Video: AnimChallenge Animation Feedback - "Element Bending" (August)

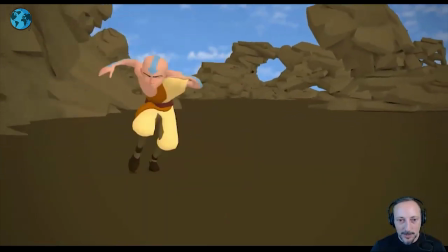it's a lot of bass in my headphones
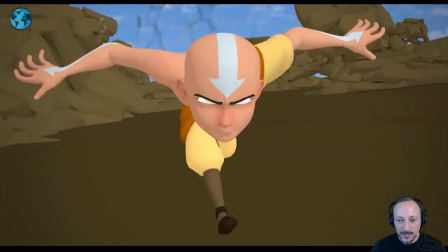so with that much energy here especially here with that we don't sound away i just wish there was a bit more of an explosiveness
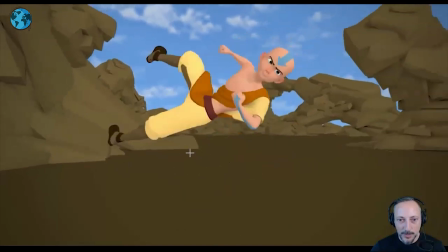in the moves i mean you have you have the jump a nice delay here and a nice stretch although it gets a bit funky with the color it's very similar and we kind of see this but i wish again the coloring would be different to you have a really cleaner
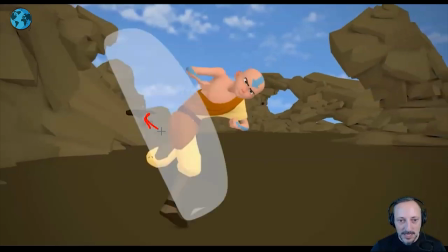color silhouette for that move we're just starting to miss like at this point we just don't quite know where that leg is now this
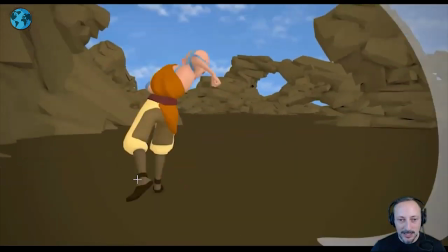is fast but even on a frame by frame basis i would try to keep this as clean as you can and then potentially push this
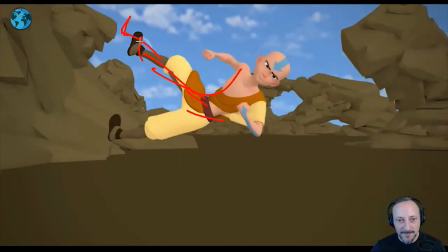where maybe it would have brought up the hip a bit more to bring that leg up and then into a bigger snap down it's already fairly snappy i just feel like it's it's almost casual with that up
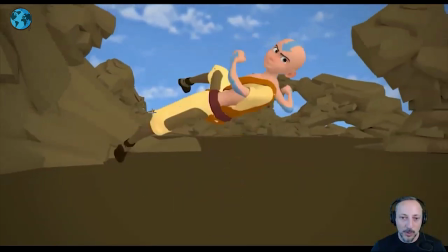and maybe what i've been going up and holding this and more of a hold
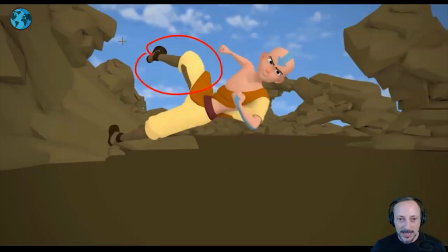where not much moves to really hold this in that clean silhouette here and then coming down and same with this one here once you're down here especially with
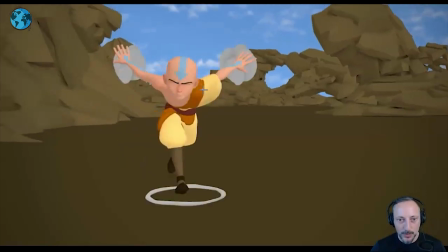that base i feel like it would have been cool to really shoot forward where maybe all the cloth gets pulled back a bigger stretch in the body maybe a
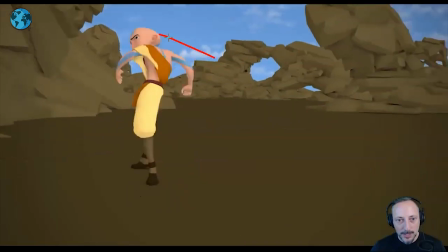bit more of a down as well so it doesn't feel like up here right and then we're stuck here visually it's always kind of
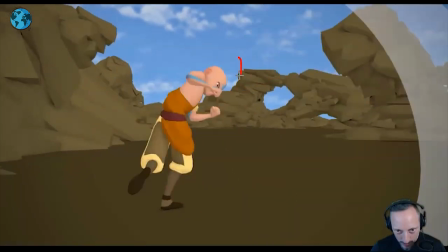there and might have helped a bit to go maybe a little one down up maybe a bit higher than a bit
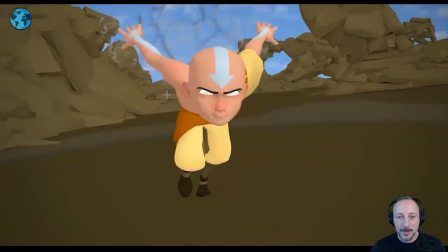lower on this again close back then to come back up just a bit a bigger effect of coming forward with the body where it's
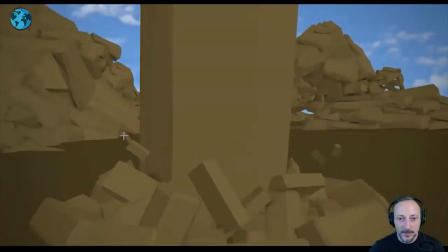such an explosion through this and that that was the biggest thing
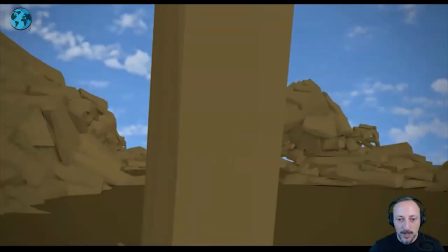then going real time here it's okay but even this i could probably go
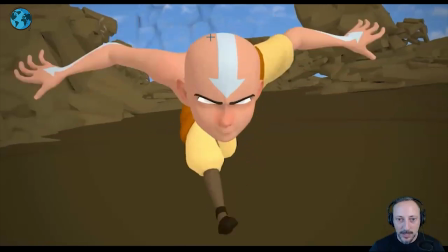lower i mean you have that you got the stretch but maybe experimenting with spacing wise go here you're gonna pop up a little bit and then you go
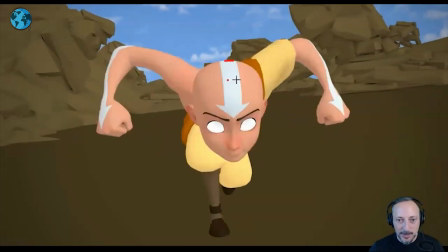down down maybe that could have been experimented go lower because then that
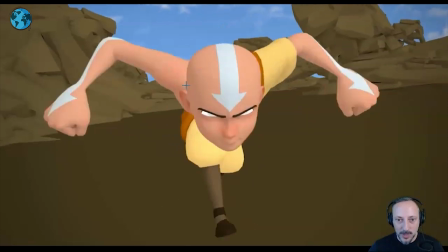would have really made sense for that amount of stretch if you if you go even lower to
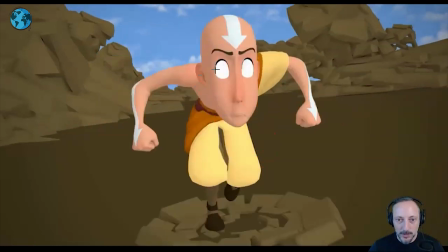a crazy anticipation really justify that stretch here to to go
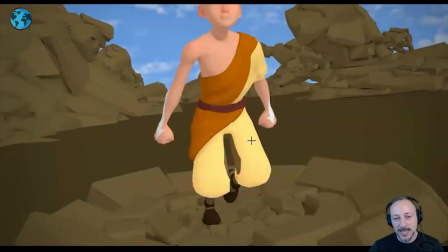up there then i wonder if you could take out that frame because
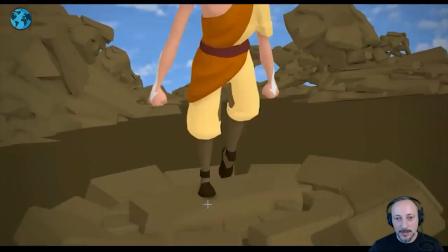we still have the body the foot here this already goes up here i'm just curious if
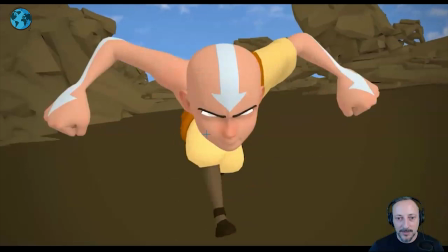it would be from this to that if that would make a bigger impact in terms
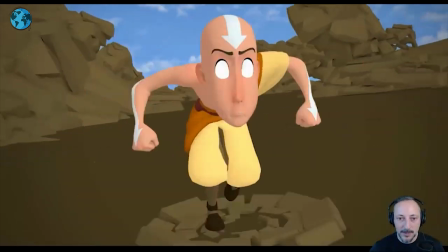of really popping out but you do still read this here i feel like that's almost a not necessary pose right there
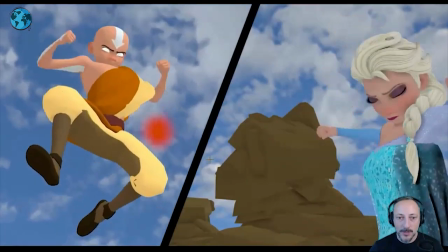into that that's cool
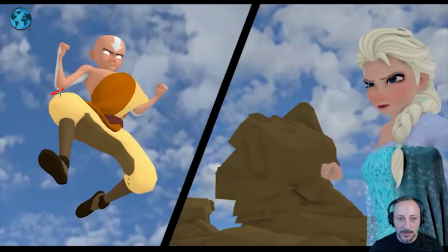probably keep this arm that amount of negative space right there till the very end so you
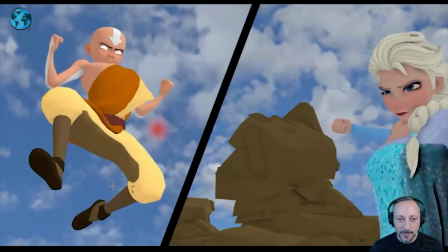don't form a tangent there but cool pose all that's cool
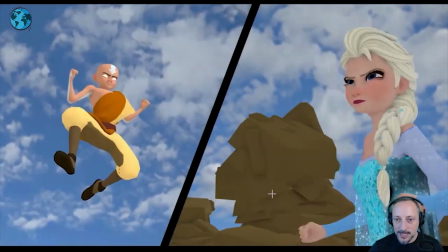she is back in there too reacting a little bit of a forward move anticipation
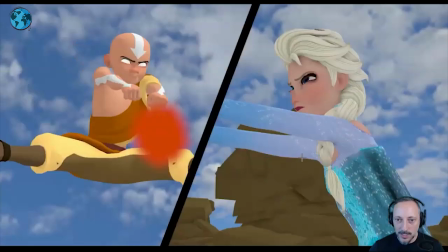going back that's cool too closing your eyes getting ready right into that push but Maybe that could have been, I don't know, maybe not a bit out of character, but maybe widening their fur. I don't know if it needed even a bit of a snarl and see the teeth, but it feels a bit the same throughout.
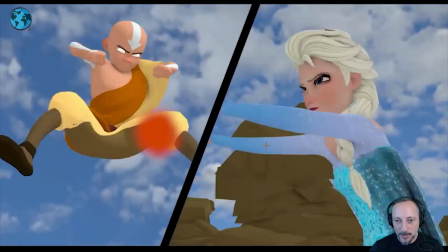Sets the eyes closed, maybe a bit more strain in there.
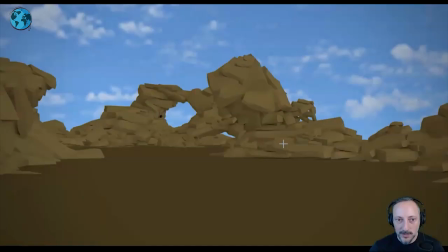Yeah, into that.
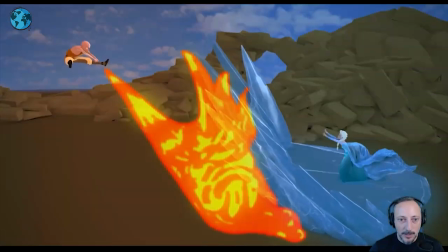And then maybe if you go here, I know he's got a point down there, but either going lower with the arms and breaking Silhouette with that leg and then bringing that leg a bit lower to see a bit more of the foot so that the foot is not hidden here and this is
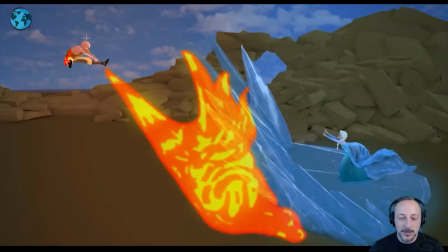not forming a tangent so if you do a silhouette test there i can there's no lights here so i'm doing my squinty test where i look at the silhouette this feels a bit you don't quite know what that is that could be pushed more potentially into either lower arms a bit higher for
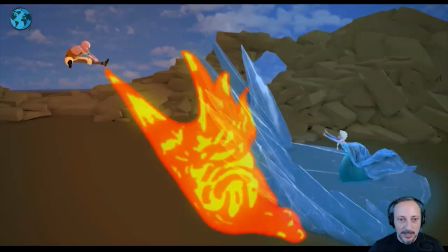the fire or lower to break that silhouette must you have a clean distinction what is arm what is leg with either breaking through or keeping a clear negative space area and then freeing that foot a bit and it's silhouetted out maybe this way or whatever you want to
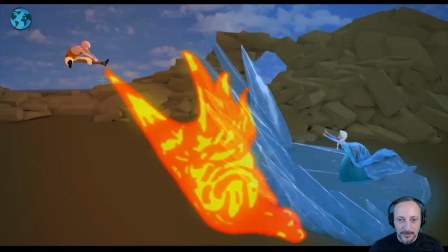do there that's not super elegant without foot out that much but that will be that but again really cool ideas
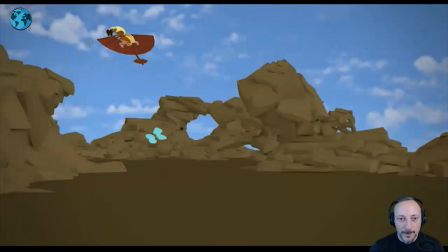really neat this cracked me up to have her in there for the showdown and the duel here that's all very cool all right thanks next up we have a clip here there's no
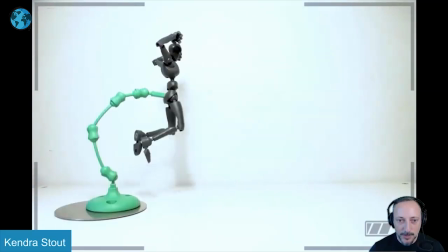sound but it's stop motion it's very cool using the sticky bones armature here and that flight right there bam so cool big
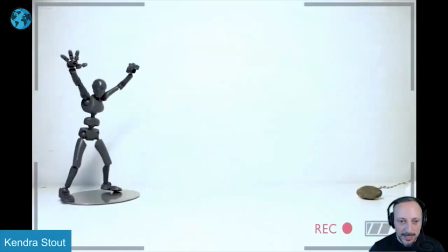fan of 2d and big fan of stop motion it's really neat to see that in action that's really really like the timing of this there's a really good sense of weight
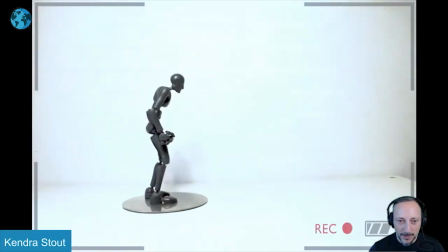especially right here yeah so
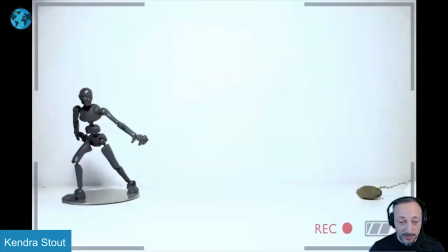cool i'm i'm so never do stop motion i mean i did in school years ago i don't feel
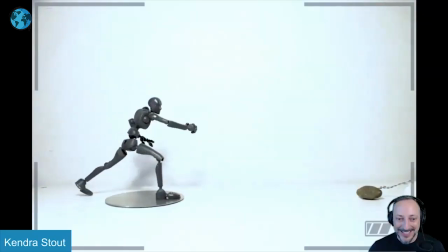uh like i should be critiquing this because i can't really
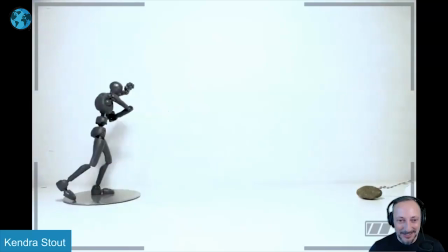talk about the technique and how to do things better the only thing i would say here is that kind
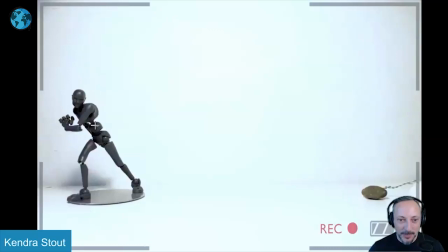of nice to maybe see that other arm come out here maybe that's a bit too twin there but maybe out down there with little hands sometimes it's not super hidden but maybe that is the point to bring that arm out the other arm comes out but i really like that the pivot of
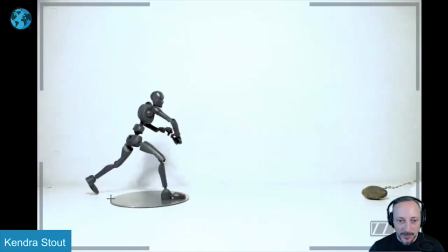the feet here into this and then moving forward with that slight slipping
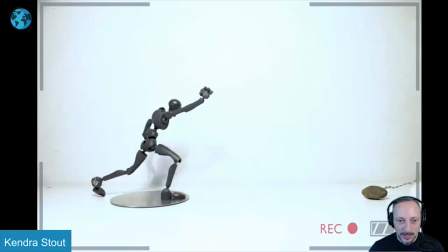here into that really nice line of action really shows how how nicely
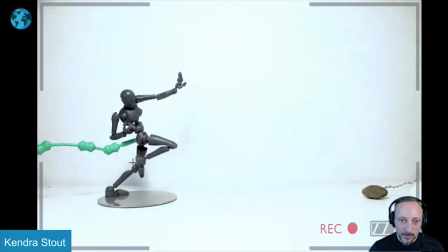constructed the sticky rig is in terms of with the shape so i can get out of this look at that
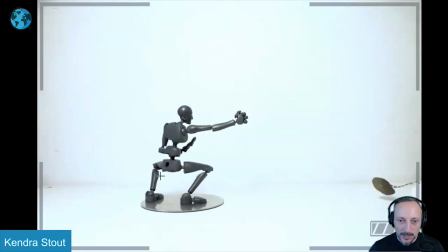really nice clean posing here and then my
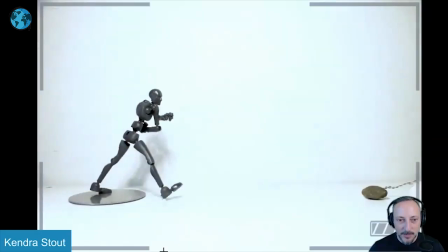big thing is also giving the character time so you have this back the nice timing
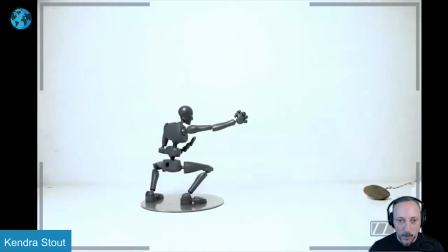there into zoom boom just enough hold right there
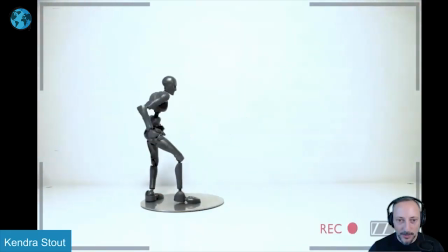go into this and then i love how long we hold here and go back for the thought to then to go into this i love that it's just a little bit of keep alive there and then we just kind of hold just for a little bit longer so again watch this in real time timing
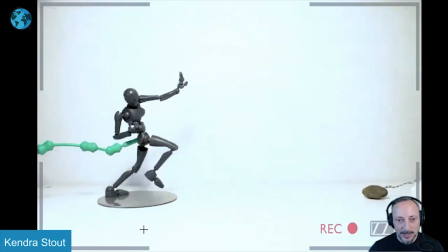of this going in i'm such a big fan of this i love that slippage like i said into that hold it's almost like a little bit of
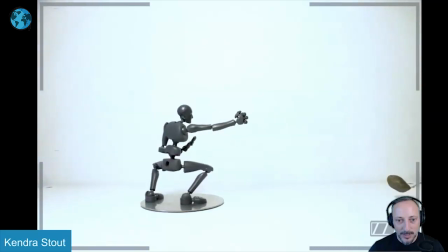a head move there huh almost like a little bit of a oh what's up there kind of examining the area in
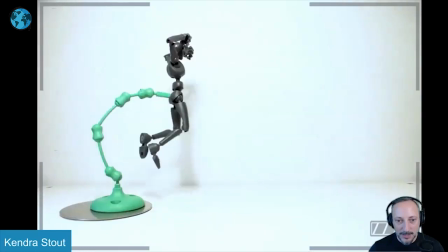front and just the timing of this this is a lot of times especially in student work where